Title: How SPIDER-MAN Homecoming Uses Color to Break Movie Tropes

Hello wonderful nerds, I'm Hass, and while Scott's away I thought I'd take over an episode and talk a little bit about SpiderMan Homecoming.
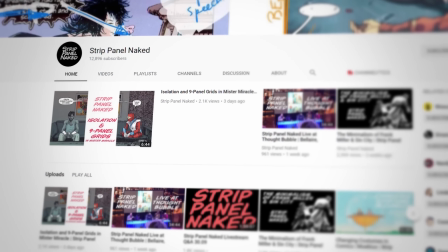(0:06)
If you know anything about me from my Strip Panel Naked channel, or Panel by Panel magazine,
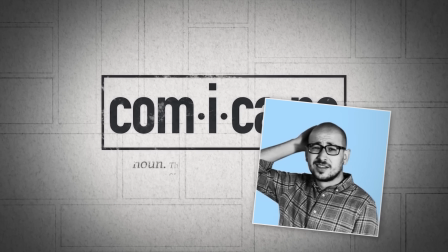(0:11)
or from Comic-Con or episodes from NerdSync itself, you know I love taking a look at how stories are told through their visuals.
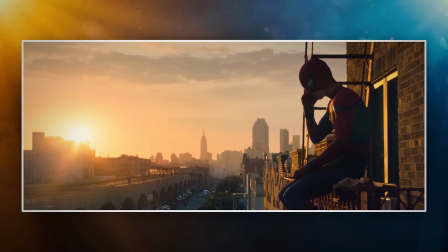(0:17)
And SpiderMan Homecoming had a really interesting take on a traditional big blockbuster look for me.
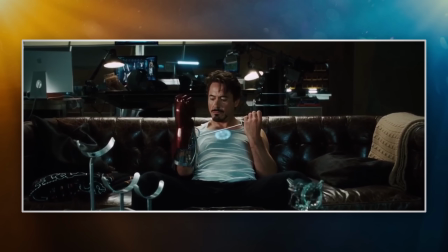(0:23)
There's been a lot of talk about how Marvel movies all end up looking the same, and actually you do find that a lot with big blockbuster movies generally,
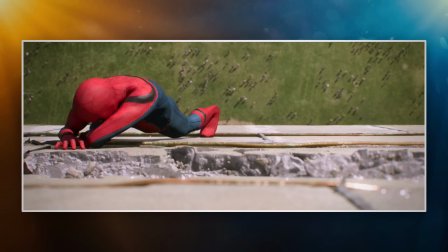(0:30)
but Homecoming does do a couple of nice tricks that you can also find in early Spider-Man comics to give it a bit of an extra
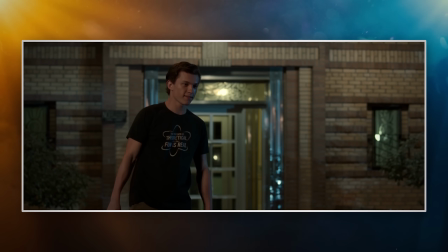(0:36)
added drama. So that's what we're going to dive into this time. Okay, to set the scene, it's worth talking about the so-called orange and teal effect in movies.
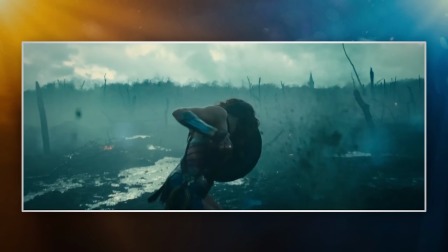(0:44)
If you've ever seen more or less any big film made in the past 10 years or so, you'll have some idea of what the orange and teal effect is.
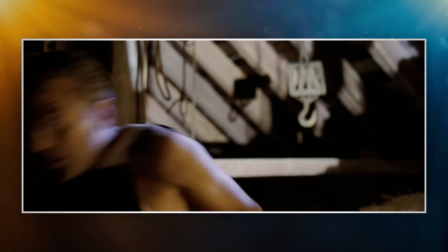(0:50)
It started to rise in popularity after the Coen Brothers film Oh Brother Where Art Thou, which was the first to digitally treat the entire image throughout the whole film,
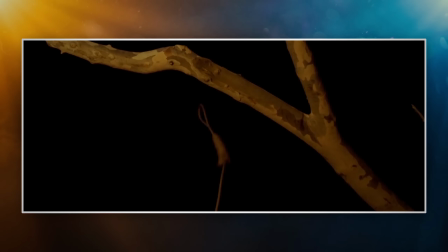(0:58)
and filmmakers then realised that they had this amazing tool to manipulate the colour of their work after the fact.
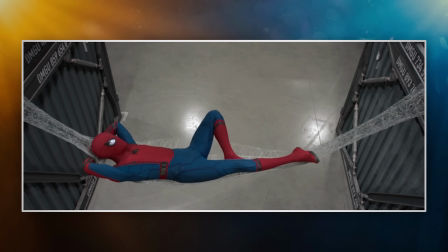(1:03)
It's kind of almost like using Photoshop but for an entire film. And it used to be that you'd have to do this all on set.
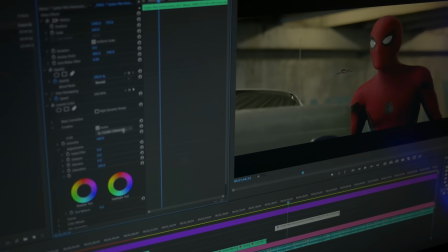(1:08)
You'd use filters over the lenses with very clever lighting, but with digital shooting and a more robust digital post-production, there was this new flexibility that people found they had.
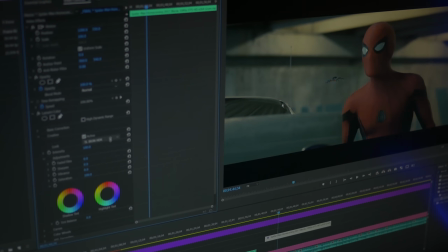(1:17)
And what did they decide to do with that flexibility? They decided to make everything two colours.
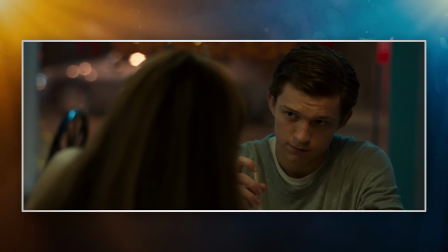(1:21)
Modern blockbuster filmmakers and studios pretty much all decided to do that same thing, which was orange and teal,
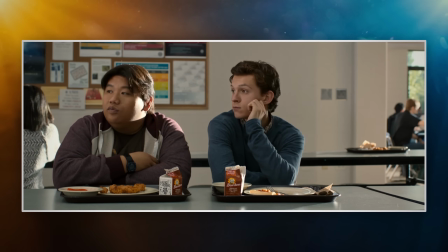(1:26)
though I am generalising a little bit, but the reasoning is sound, if maybe a little boring,
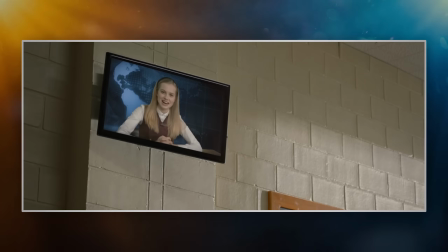(1:31)
honestly. So the most common colour in the human skin is orange, and a lot of lights used in films to light the actors is a kind of golden orange.
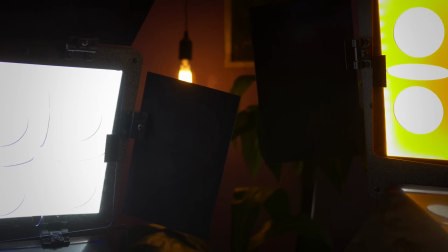(1:39)
But if you then pull out that orange, you need to find another colour to go with it that works visually, that's going to be pleasing to the eye and not look a bit off kilter.
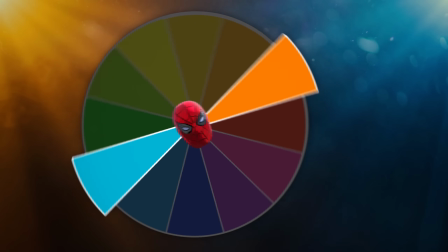(1:46)
And if you look at a colour wheel, which is a good way to find out, opposite orange you find blue. So then they would pull up the orange of the skin, they'd also turn the background into a blue cast.
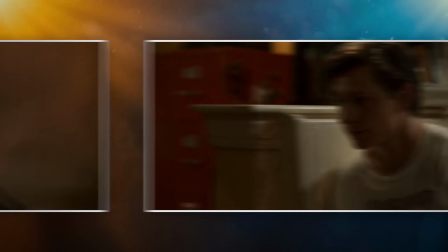(1:54)
If you look at the Transformers movies, or the Fast and the Furious franchise, and even here in Spider-Man Homecoming, orange and teal is absolutely everywhere.
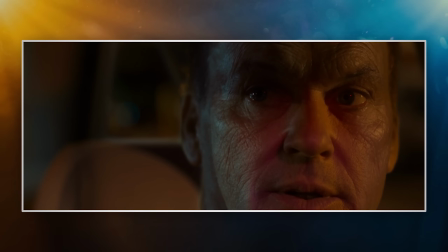(2:03)
It's in every scene, in practically every single shot of that film. Even Peter opening his locker is orange and teal.
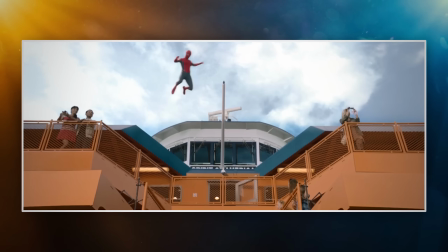(2:09)
And once you see that, it's kind of hard to unsee it, and you realise just how much it's invaded popular cinema.
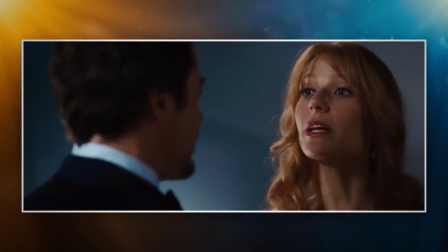(2:15)
But the thing is, it's really satisfying. I mean, not if you watch 5 films in a row, but as one-offs, it is actually quite pleasing to the eye.
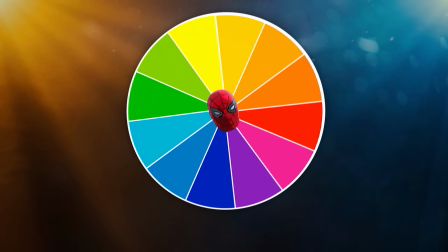(2:21)
It actually does look nice. Because in basic colour theory, you have 2 ways of finding colours that work together.
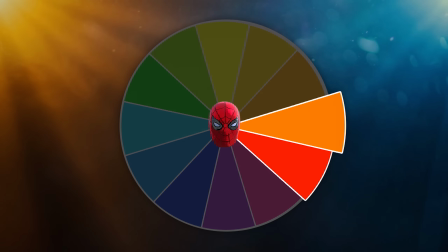(2:27)
Either you choose colours that are next to each other on the colour wheel, so orange and red, or you choose colours that are opposite each other on the colour wheel, like orange and blue,
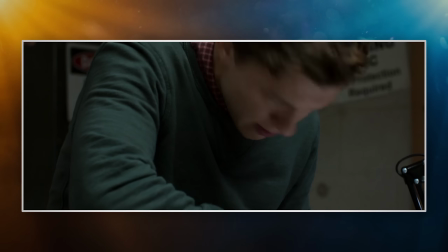(2:35)
orange and teal. And you know they'll work together and they'll look satisfying to an audience. That's just how the colours work.
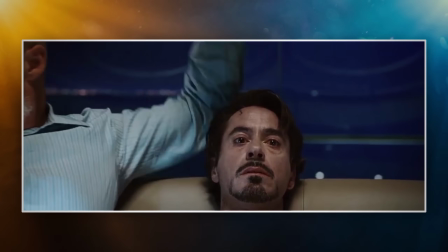(2:40)
It's some kind of mad science that I don't know how to explain. But it does remove any character from the image when you start to make it all look the same as everything else that's out there.
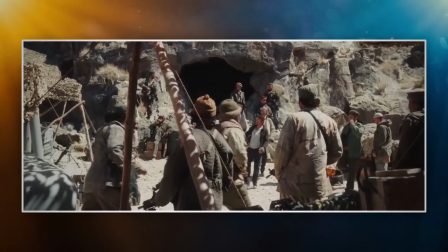(2:48)
You can see the advantage in that it's not going to be off-putting to anyone, but does make everything look a bit bland and repetitive.
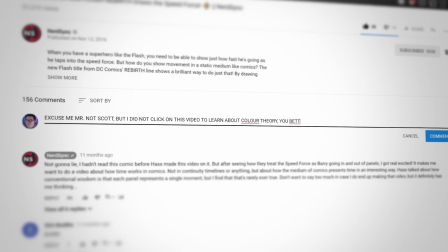(2:54)
Okay, Hass, let's talk about Spider-Man. I can hear you. Okay, we're getting there.
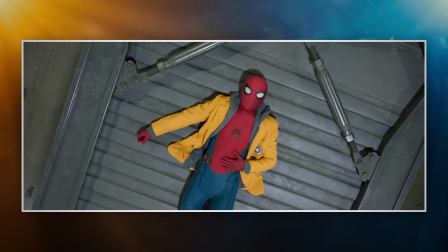(2:57)
So there's a notable exception to everything being orange and teal, and it's in Spider-Man's red suit, which is actually really saturated in the film.
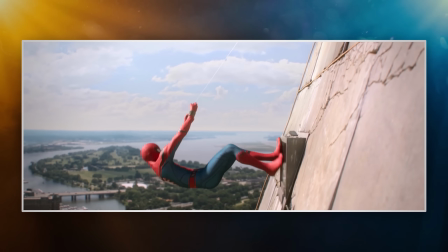(3:04)
It pops in so many scenes, and actually on numerous occasions the background ends up getting washed out to allow Spider-Man to pop even more.
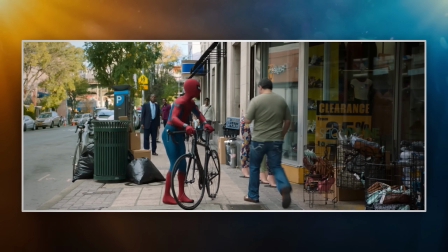(3:12)
You can see how in post-production the red has been bumped up a lot in the scenes with that suit.
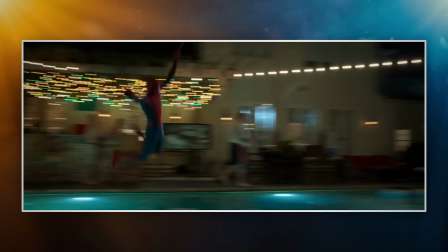(3:17)
There's actually a moment where Spidey crashes through a backyard party and he slams into the water of the pool and the water goes everywhere.
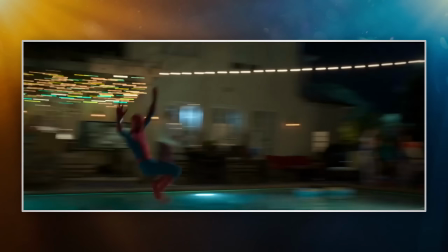(3:23)
But in that scene, in that shot, you can see the red trunks of people and red cups, and you can see that they're also really bright and really saturated.
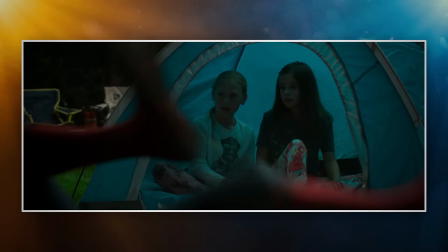(3:30)
And that gives you an idea that they've just boosted the reds in post-production.
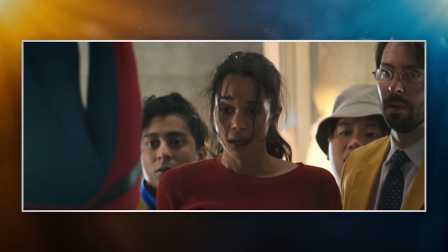(3:33)
But apart from 1 or 2 moments, and they really are only 1 or 2 moments, Spider-Man's suit is the only red thing in the scene.
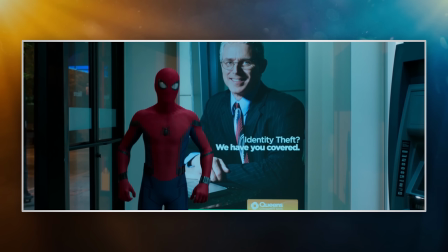(3:39)
It's allowed to stand alone. It helps give the sense that this is someone extraordinary. This is a colour we don't really get to see anywhere else in the world.
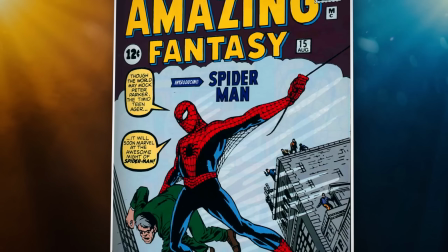(3:47)
But it also ties in back nicely to his comic book origins.
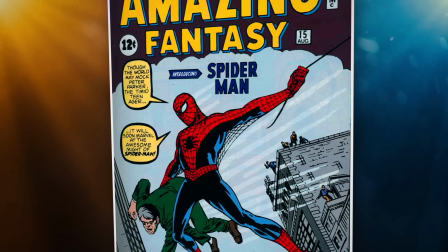(3:50)
Back in the days of the big bright pulpy colours of the CMYK printing press, before it was really refined, you had those big bright colours.
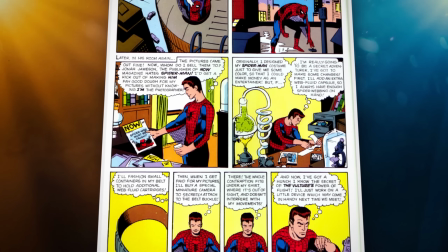(3:57)
It's why you see odd things with odd colours back in early superhero books, but back then they really took advantage of it.
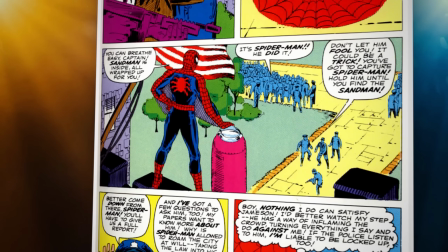(4:02)
But compared to the world around of the people actually buying those comics, of course they looked brighter, they looked bolder, whereas the world may have looked drab in comparison.